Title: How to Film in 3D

With the latest films in cinema being released in 3D, and now our own 3D channel, the question isn't just how do you film 3D, the question now is how do you film good 3D?
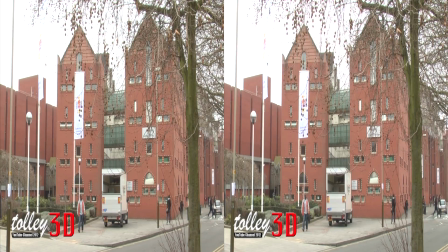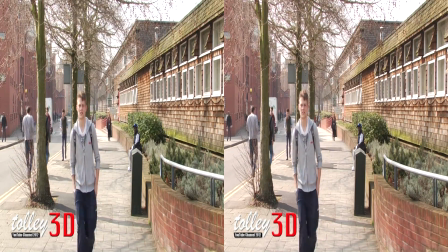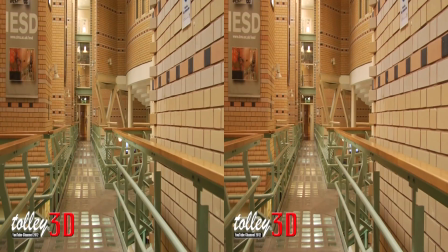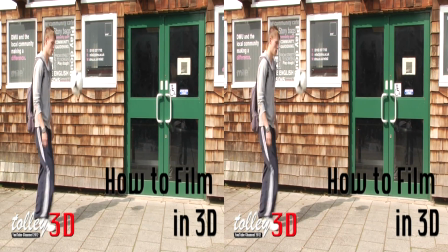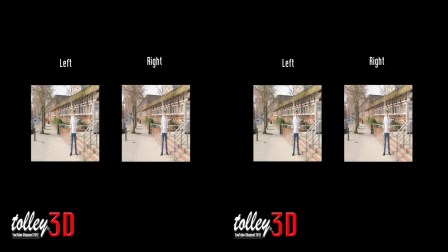[0:31]
Let's take a look at how 3D works. 3D works by shooting the same scene from two different angles approximately 2.5 inches apart to represent distance between our eyes.
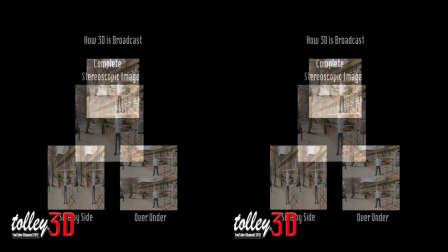[0:40]
When combined the two images make a complete stereoscopic 3D image that can be fused together with our 3D is broadcast in side-by-side or in over-under format.
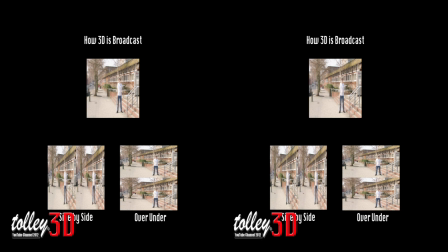[0:49]
The side-by-side this halves the horizontal resolution of the image. However, when the image is combined our eyes see a 1080i HD image. Over-under is the same, although this time the vertical resolution is halved. Let's take a look at convergence.
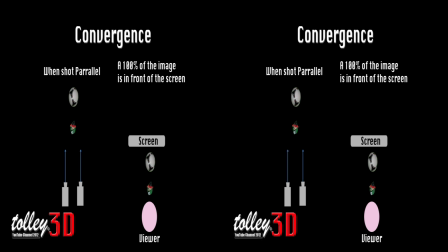[1:02]
Convergence is the point that both images meet. When shot parallel, 100% of the image appears in front of the screen. If you converge on the ball, it appears on the screen plane.
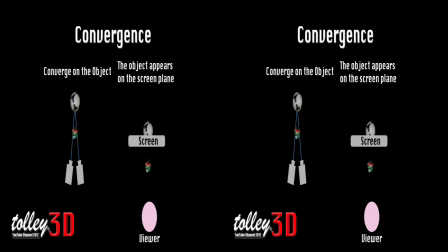If we converge in front of the objects, they appear behind the screen.
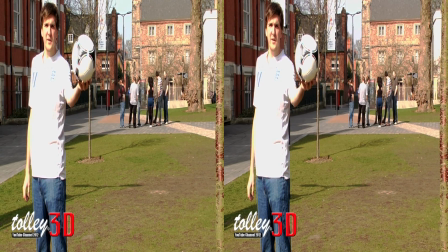[1:39]
We're going to experiment with the convergence point now. At the moment the convergence point is set on myself, so the ball appears at the front of the shot, almost coming out of the screen.
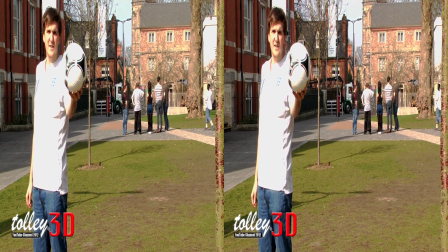[1:53]
The ball has now been set to the convergence point, and it's now on the plane, and I appear much further back in the shot.
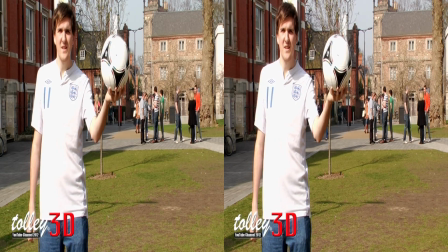[2:02]
The final convergence point we've tried is just behind me, so now both myself and the ball appear in front of the plane.
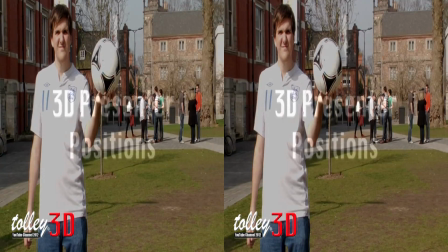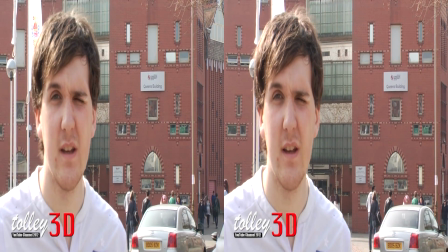[2:13]
Here's an example of a shot that's not too great quality and should actually be used with 2D silver rather than 3D.
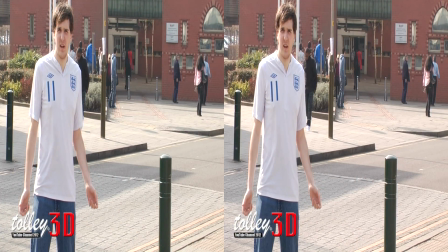[2:19]
This wider shot is much more acceptable.
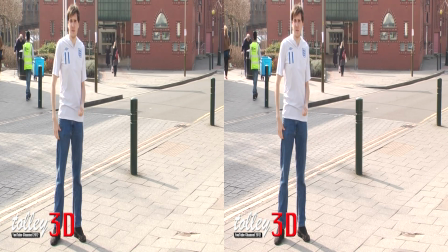[2:25]
This even wider shot is also acceptable. It's much better than the first image, which as a closer shot didn't allow the depth to create true 3D.
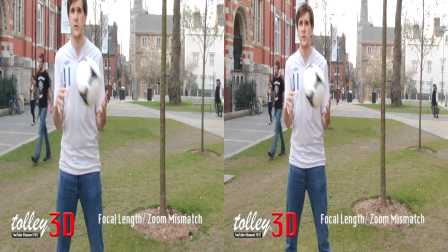[2:36]
When the focal length of the two images isn't synchronised, you can see some real issues with the object movement, as you can see in the ball right now.
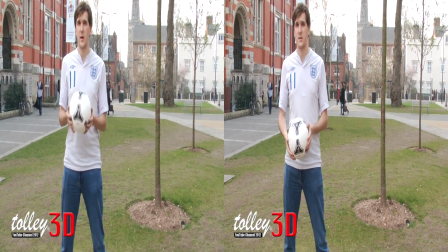[2:45]
Also, if zoom mismatch is an issue, then this happens.
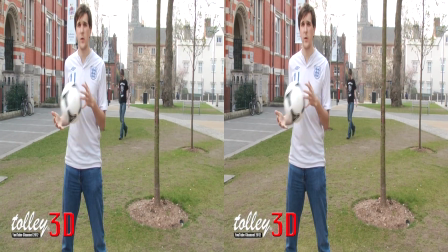[2:52]
Now here's what it should look like with the zoom properly synchronised.
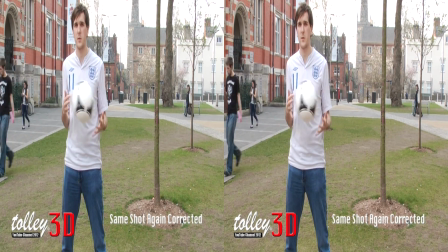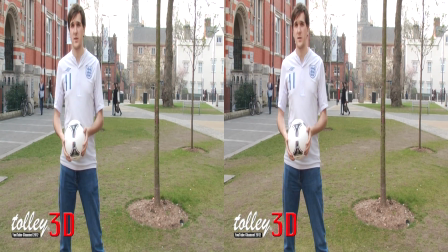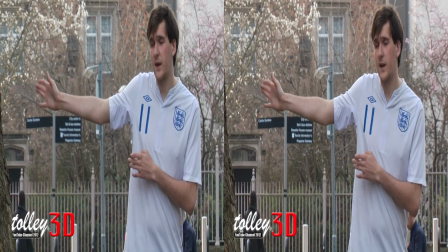[3:06]
Edge violation is one of the main causes of 3D sickness. As you can see with the screen on the left of our image, because it's on the edge, it's only visible through one of our eyes.
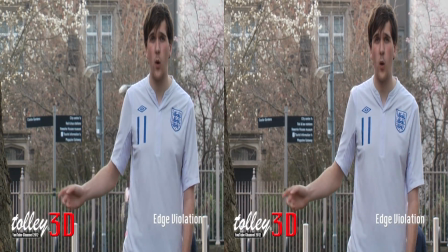[3:14]
And this means that we can't combine two images to make it 3D. This is commonly seen in quite a few football matches where you get crowd shots and you just get like an arm and somebody comes poking out.
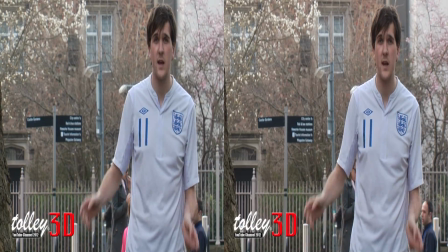[3:23]
and because it's on the edge only one of the cameras can see it and you don't get the full 3D effect of that object.
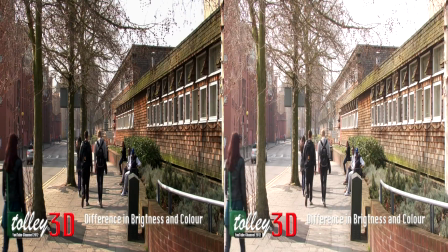[3:30]
As the image in the top right corner shows, there is a difference in brightness and colour between the left and right image.
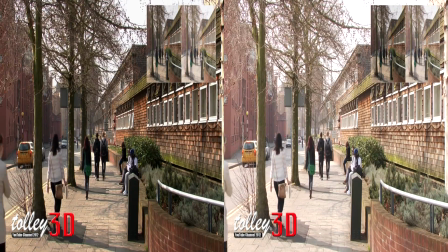[3:35]
This is uncomfortable for the viewer but can easily be corrected in post-production like this. Much better.
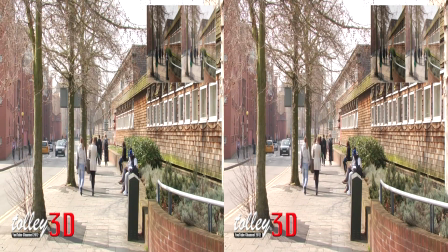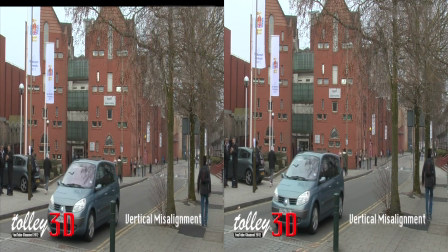[3:50]
As you can see in the image in the top right corner, the lenses are not perfectly aligned. This can easily be corrected in post-production by adjusting the position of the left and right image.
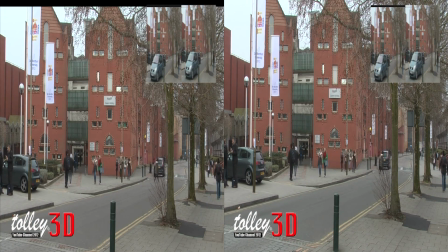[3:58]
Here is what it should look like.